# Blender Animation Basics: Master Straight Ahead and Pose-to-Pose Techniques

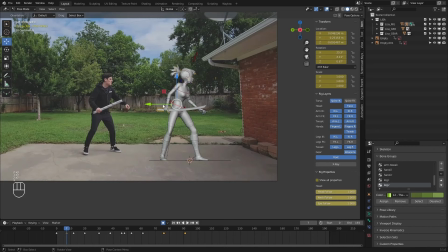is my hips are actually moving up slightly at this very first step. So I kind of want to get that in there. So the hips are going to come up and then down.
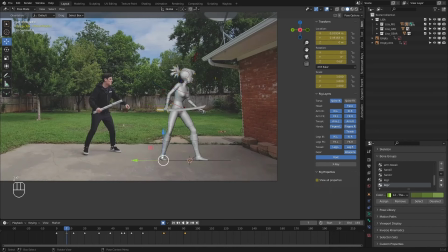My foot also needs to actually show that it's coming off the ground. So I'm going to raise it up. So this is where you start adding in even more breakdowns. Once you, like all the poses that we have in there describe this animation pretty well, but now we need to go through and kind of pick apart like what's actually happening between some of these main poses.
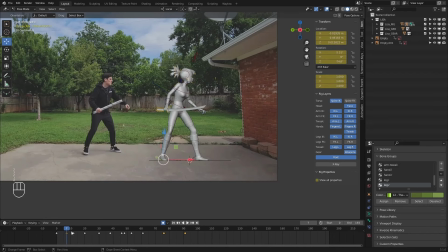So again, like frame 0 to 7, my hips are actually coming up slightly. They might start to rotate this way.
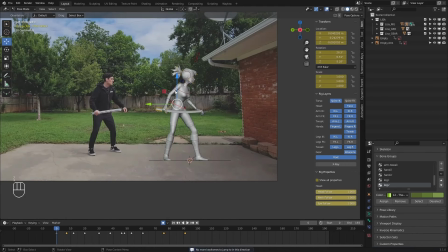So now we actually adding that one breakdown in there between the keyframe on frame 0 and the keyframe on frame 12 helps describe that a lot better.
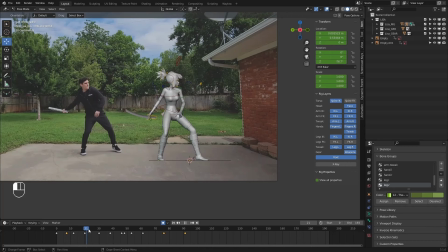Now we're actually getting like a step back. So this foot is actually lifting up. Then it drops down.
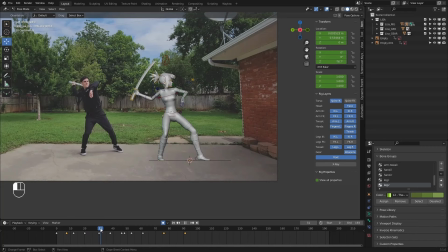And then this is another breakdown I want to get in there.
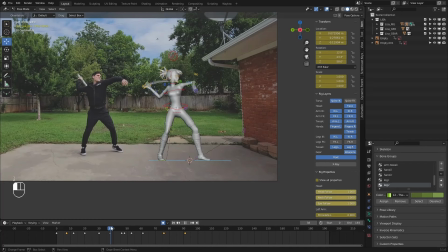So going from here to here, this really forward pose, I kind of want to ease out of this. So if I scrub forward a few frames, I'm going to go to frame, I think 41 should be good.
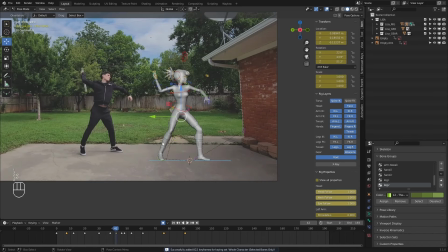Actually, maybe 42. Let me press I and set a keyframe on everything. So this is what I want to capture here.
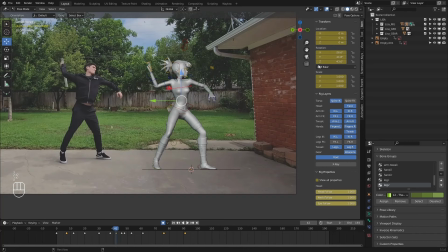So you can see my chest is actually going kind of the path that it's taking on my reference. It's coming forward, it's bending a little bit. I might actually play around with this bend that it's getting on frame 42.
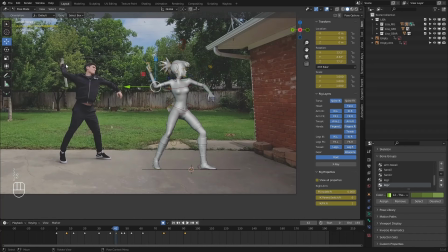But what I want to do is fix the arm, because you can see in my reference, this arm is still dragging really far behind my body, so it's giving me a really strong snap to the actual hit. So I want to rotate my wrist down on this pose. And this is, again, a breakdown that will refine the action.
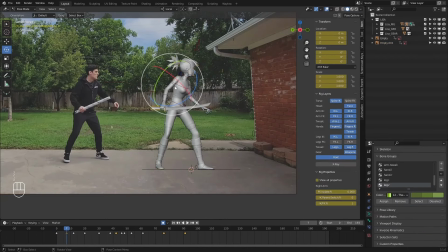I'm going to rotate the arm back. So it's coming forward. The arm is coming forward still, but I'm kind of dragging it even more. So you get like this moment in the air when my hips are coming up where I'm like kind
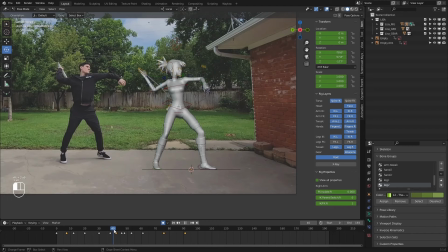of holding this pose with the sword behind my back and then quickly snapping it forward here.
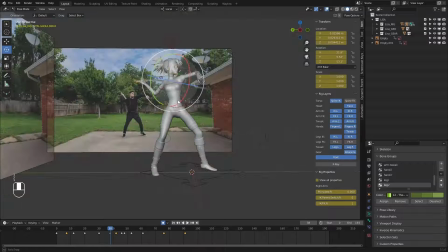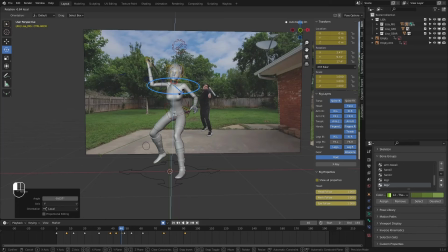So I think that works a lot better. Yeah, so doing that allows us to get more snap in that movement. The head I want to fix. Again, looking at my reference, my head is actually more like this, a bit more to the side.
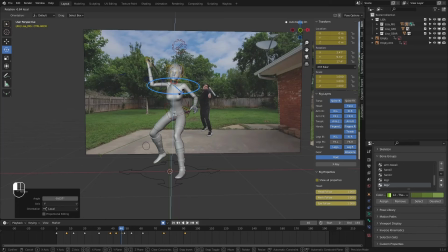Even here, I want to get it more to the side.
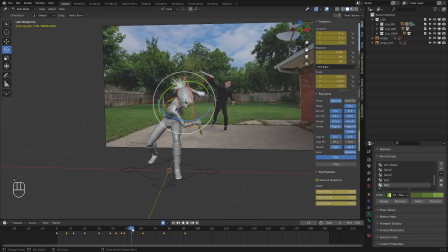Probably really continue that drag, just getting more drag in the head. And then it will snap kind of forward. One thing that I can do on this is maybe get a bit more of like a head detail shake.
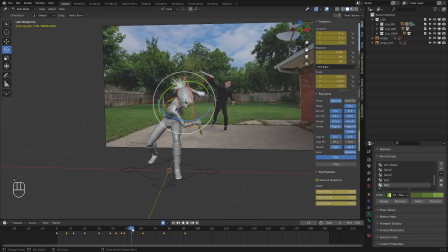So maybe here it'll be, let me actually see if it works.